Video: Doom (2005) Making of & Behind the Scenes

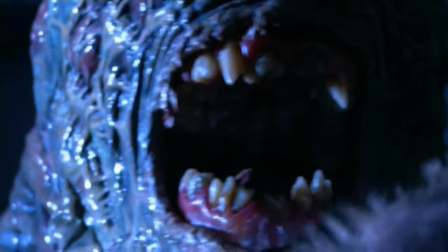[8:20]
I know everybody finds sex scary, so that's all over the place. To make these things sort of disgusting and repel, or just to repel, don't even look at that,
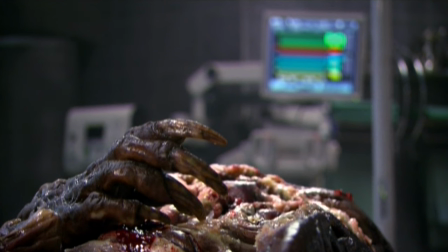[8:30]
which I think that needed in this, because it's scary. A lot of what we drew upon was forensic pathology books,
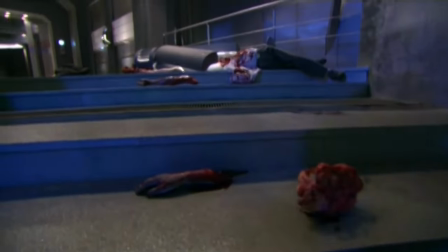[8:38]
kind of twisted, you know, you're looking at dead people in various states of decomposition and whatnot. I got to actually go and attend some dissection classes at the Prague Medical School, which is like going back into a Victorian teaching hospital or something.
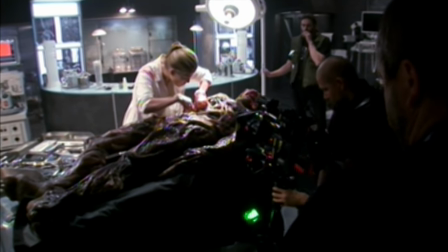[8:51]
And I'm lucky that I'm not squeamish.
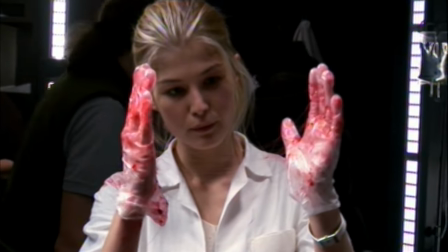[8:53]
I can sort of, you know, switch off the squeamish side and sort of employ the scientific side in a way.
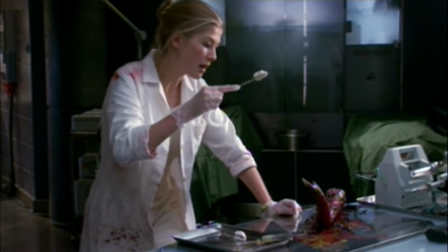[9:00] This is Brain Matter from Portman.
There's a couple scenes where she's performing autopsies.
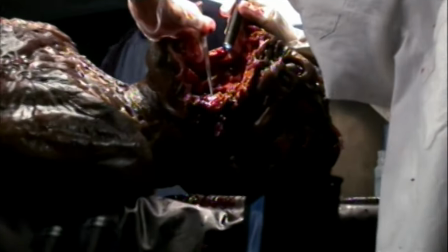[9:08]
And it's funny because she is the one who can stomach what's going on... ...and the guys are definitely having a hard time.
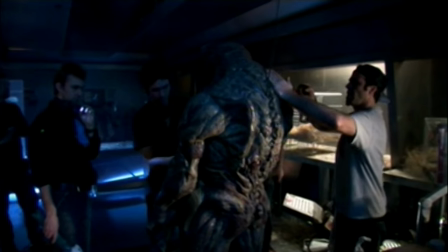[9:15]
The Creature Workshop team is so deft and precise with what they do. These boys walking around with pots of things called Ultrapuss and Ultraslime... ...and, you know, working out how we can get a really bilious-looking black blood... ...for these creatures, because they don't want the creature blood... to be the same as human blood.
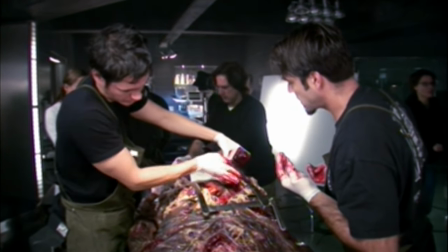[9:31]
So they found a way of putting little pellets and really making the blood coagulate and be thick and gory. It's brilliant. Doom was a lot of fun on a lot of levels, but it was very liberating in that, you know what? This is gonna be an R-rated movie. We're gonna see some gore. We're gonna make it nasty. Breakfast, the champion. One of the big failures of monster design is a lot of people make super heroes with teeth. You know, they're generally kind of like big, muscular guys that... You know, you kind of think that whoever's making this kind of wishes they were them versus wanting to run from them, and I think...
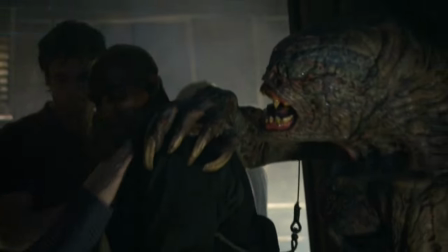[10:17]
I mean, I get caught up in that, too. I think horror films and games fail when they try to be very specific about what's...
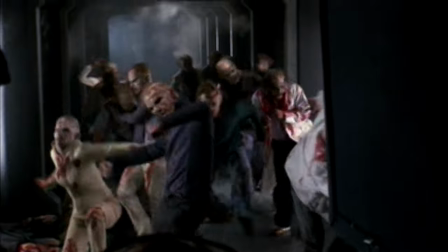[10:24]
You know, things that are in this nebulous territory is like, that's what's scary. I mean, confusion is scary.
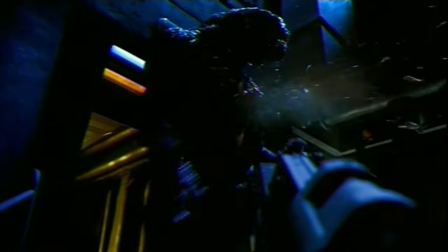[10:30]
A lot of that stuff is fresh and creepy, but there's still this, like, hint of humor about it.
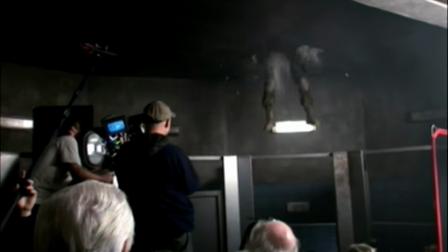[10:34]
At the end of the day, if you can sit back and you've scared somebody or they've turned their eyes from the screen and said, oh my God, that's gross, there's also a lot of fun on that level. We took pictures of the rock with a bit of expression to his face,
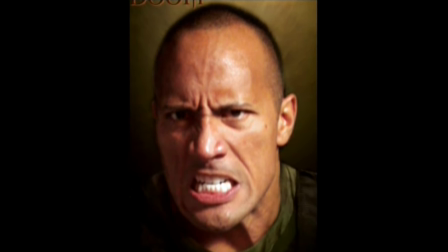[10:49]
which helps you when you realize the design, you can kind of see the character in the film rather than just a static look.
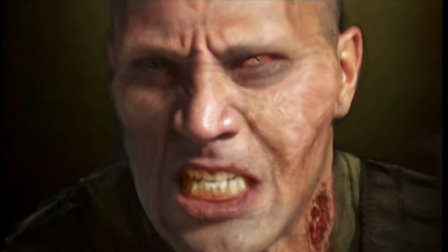[10:57]
And we did many different versions ranging from very subtle to wild. It helps to show the range of, well, it could be this crazy.
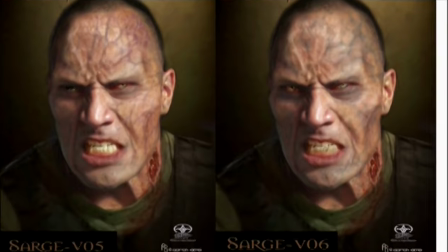[11:07]
Because then it answers everyone's questions. Then you can kind of go through and, you know, hone out, well, it's cool, but it's too much. Or that's too subtle. We're not going to see that.
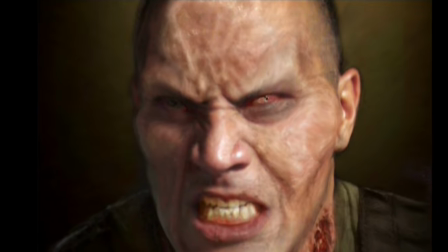[11:18]
Richie Alonzo, along with Jeff Dawn, put the makeup on the rock once everyone had decided on what level the appliances should be.
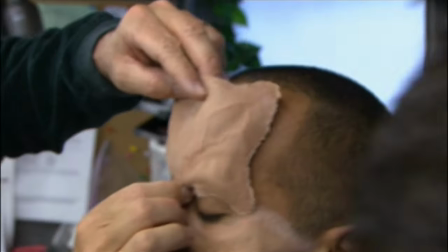[11:27]
Put the prosthetics on today. It was a two-hour makeup job. This is the second layer of my prosthetics.
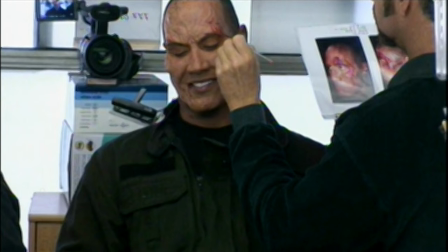[11:34]
And the third level, which we'll put in on Saturdays, about a three and a half hour makeup job. And I'll be all Al B M F O P.
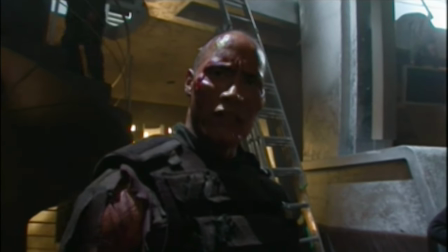[11:46]
The baddest motherfucker on the planet.
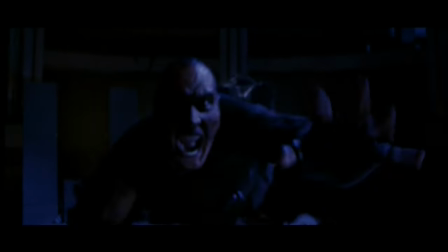Six o'clock in the morning, our last day shooting in beautiful Prague. We have three stages of makeup.
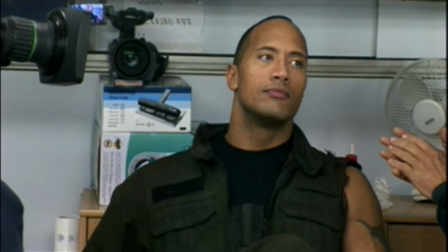[12:00]
During this five-minute fight, we'll see him go through these three stages. One of the stages is just his knuckles bursting out.
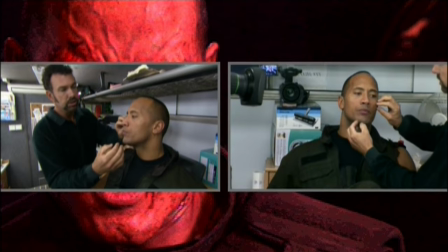[12:09]
Another stage is appliances on his cheeks here, here, and on his jawline.
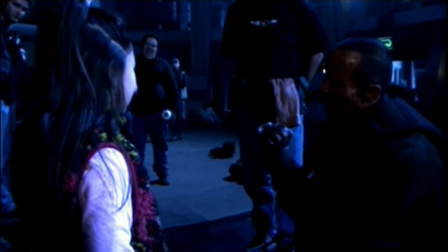[12:14]
We put some fake teeth in his mouth and make him not look so white, so beautiful, so Hollywood movie star-ish.
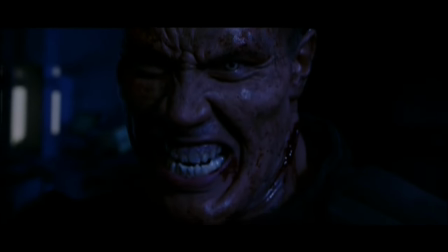[12:20]
And so that's the second stage. Here, you want to put it in?
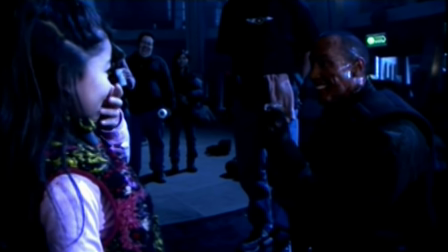[12:25]
No. Germs. Germs, they're germs. They just have germs.